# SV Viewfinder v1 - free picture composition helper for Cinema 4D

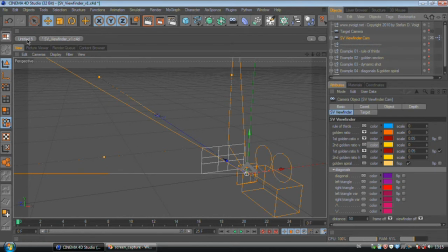248s
So we go to SV viewfinder, copy the camera, paste it, and then we go into Expresso.
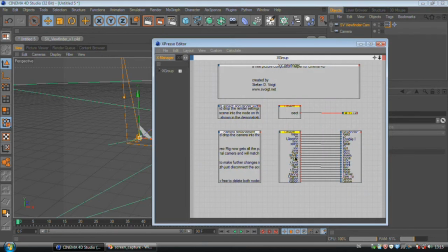256s
And right here you will see that these two boxes are yellow. So there's data missing.
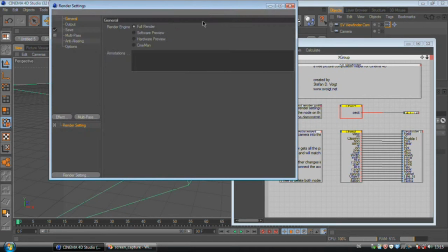262s
The first thing you would do is to go to your render settings and drag and drop your render setting
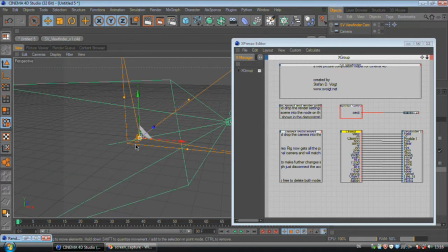270s
into this box. So the SV viewfinder knows which aspect ratio you are using and can calculate the lines. After that, we would like to replace all the attributes of the SV viewfinder by the attributes of our actual camera.
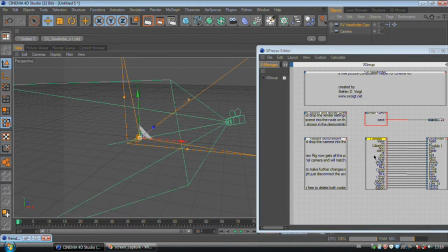285s
And when I drag the camera in here, you will see the SV viewfinder jumps immediately at the position of the new camera, and you now can use the SV viewfinder instead of your camera. If your camera is already animated, You can just put the SV viewfinder as a child of the camera,
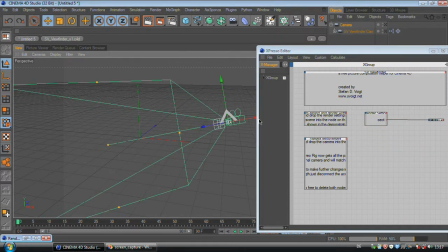303s
delete all of this, and now the SV viewfinder still stays in the same place as your camera, and you can also do a slight offset if you want to optimize your picture composition. So this means when you are in the SV viewfinder scene,
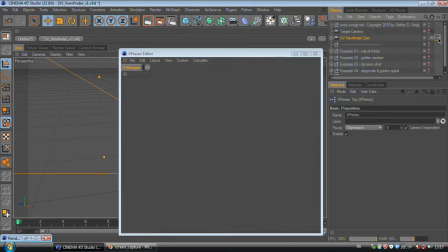317s
you can select the expresso tag and just delete all this down here.
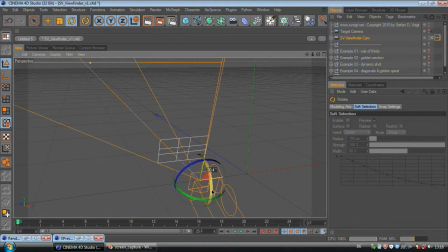324s
And now you can move the SV viewfinder cam freely and also just delete the target camera view.
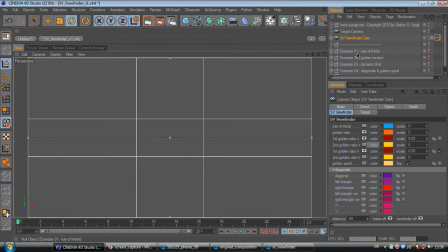330s
So this all sounds nice and sexy, but you may ask, how should I use this? Therefore, I've included some example scenes for you. And let's start with the example for the rule of thirds.
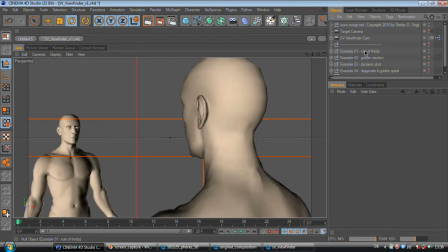343s
So first we load the example. Then I'll activate the rule of thirds, reduce the distance. All right. And here you can see two characters. This character is our important character, therefore he gets two-thirds of the screen space.
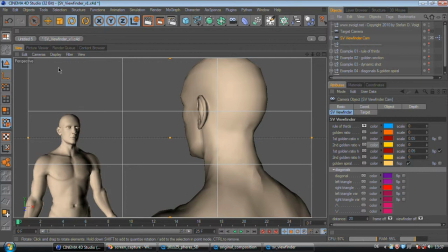361s
And this is his opponent, he's less important and therefore only gets one-third of the screen space. Now let me show you another example for the rule of thirds. Therefore I will show you a short clip of my film Fears.
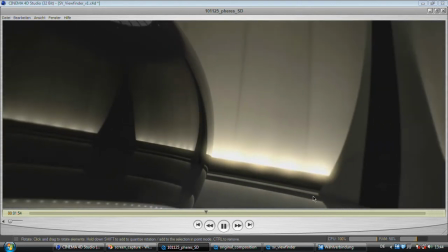380s
As you can see, in this shot the camera revolves around the sphere and reveals this light setup right here.
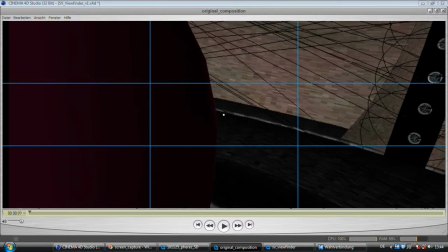388s
Now I've rendered a software preview of the scene with the SV viewfinder enabled in the viewport so you can see my picture composition flaws.
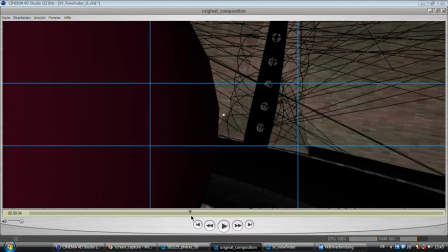396s
While the camera revolves, the sphere always gets the same amount of space in the view.
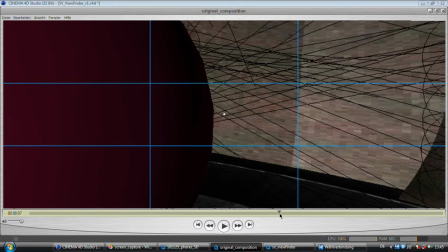402s
And the sphere also doesn't get past the half of the screen, which makes this shot very even.
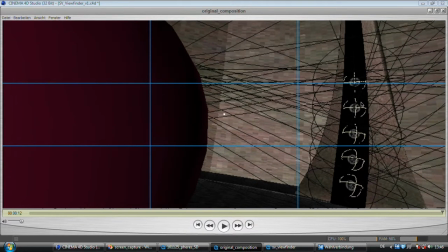409s
And now, when we land on the light setup, the audience can't tell directly which of both elements is more important, because both elements only get one-third of the screen. So now, let's have a look at the composition I've created when using the SV viewfinder.
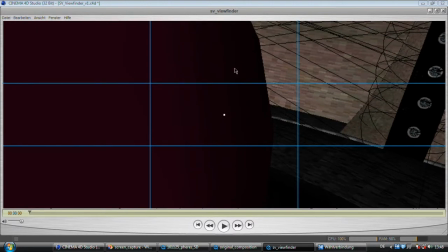424s
At the beginning, my sphere gets two-thirds of the viewing space.
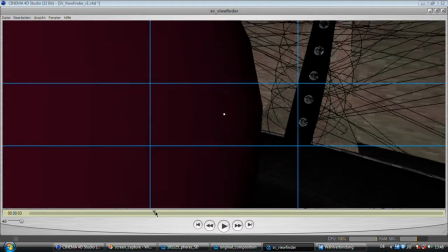429s
And while we evolve around the sphere gets less and less important.
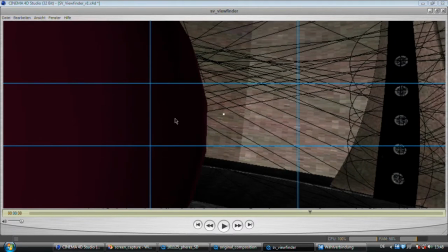436s
You see, it takes less and less space in our view.
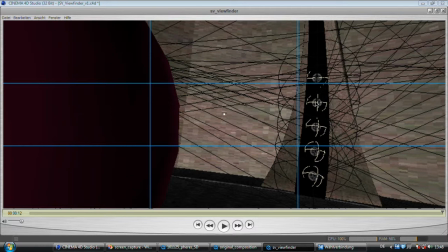442s
And now this light setup right here gets way more important, and we can guide the view of the audience way better to this new setup. And this is what the SV viewfinder is meant for. It will enhance your picture composition, guide your audience, and will get an overall better imagery in your movies.
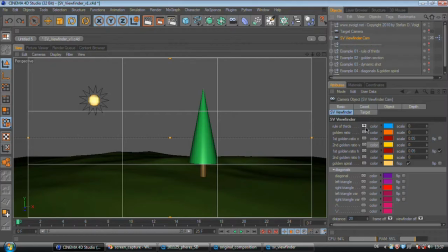459s
So let's head forward to the next example. We've got to select the golden ratio for that, and you can see if you're getting a nice image composition if you put the horizon line either on this line or on this line.
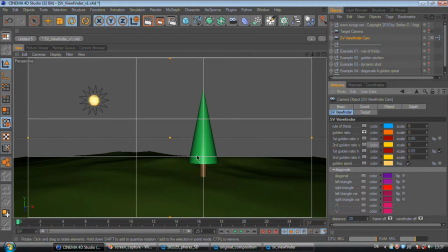473s
And you can also use the focal points for important parts. And if you work with a primary and secondary golden ratio, you can see that I've put the sun in the secondary golden ratio and the tree in the focal point of the primary golden ratio.
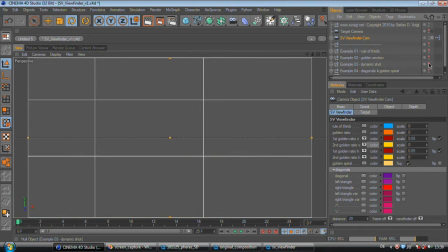489s
All right, let's go to the next example. This is for a dynamic shot.
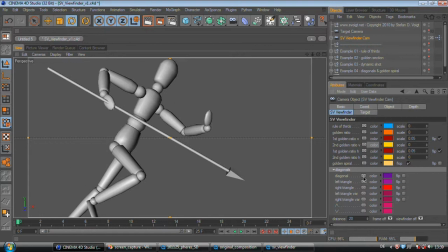495s
Therefore, I use the diagonals.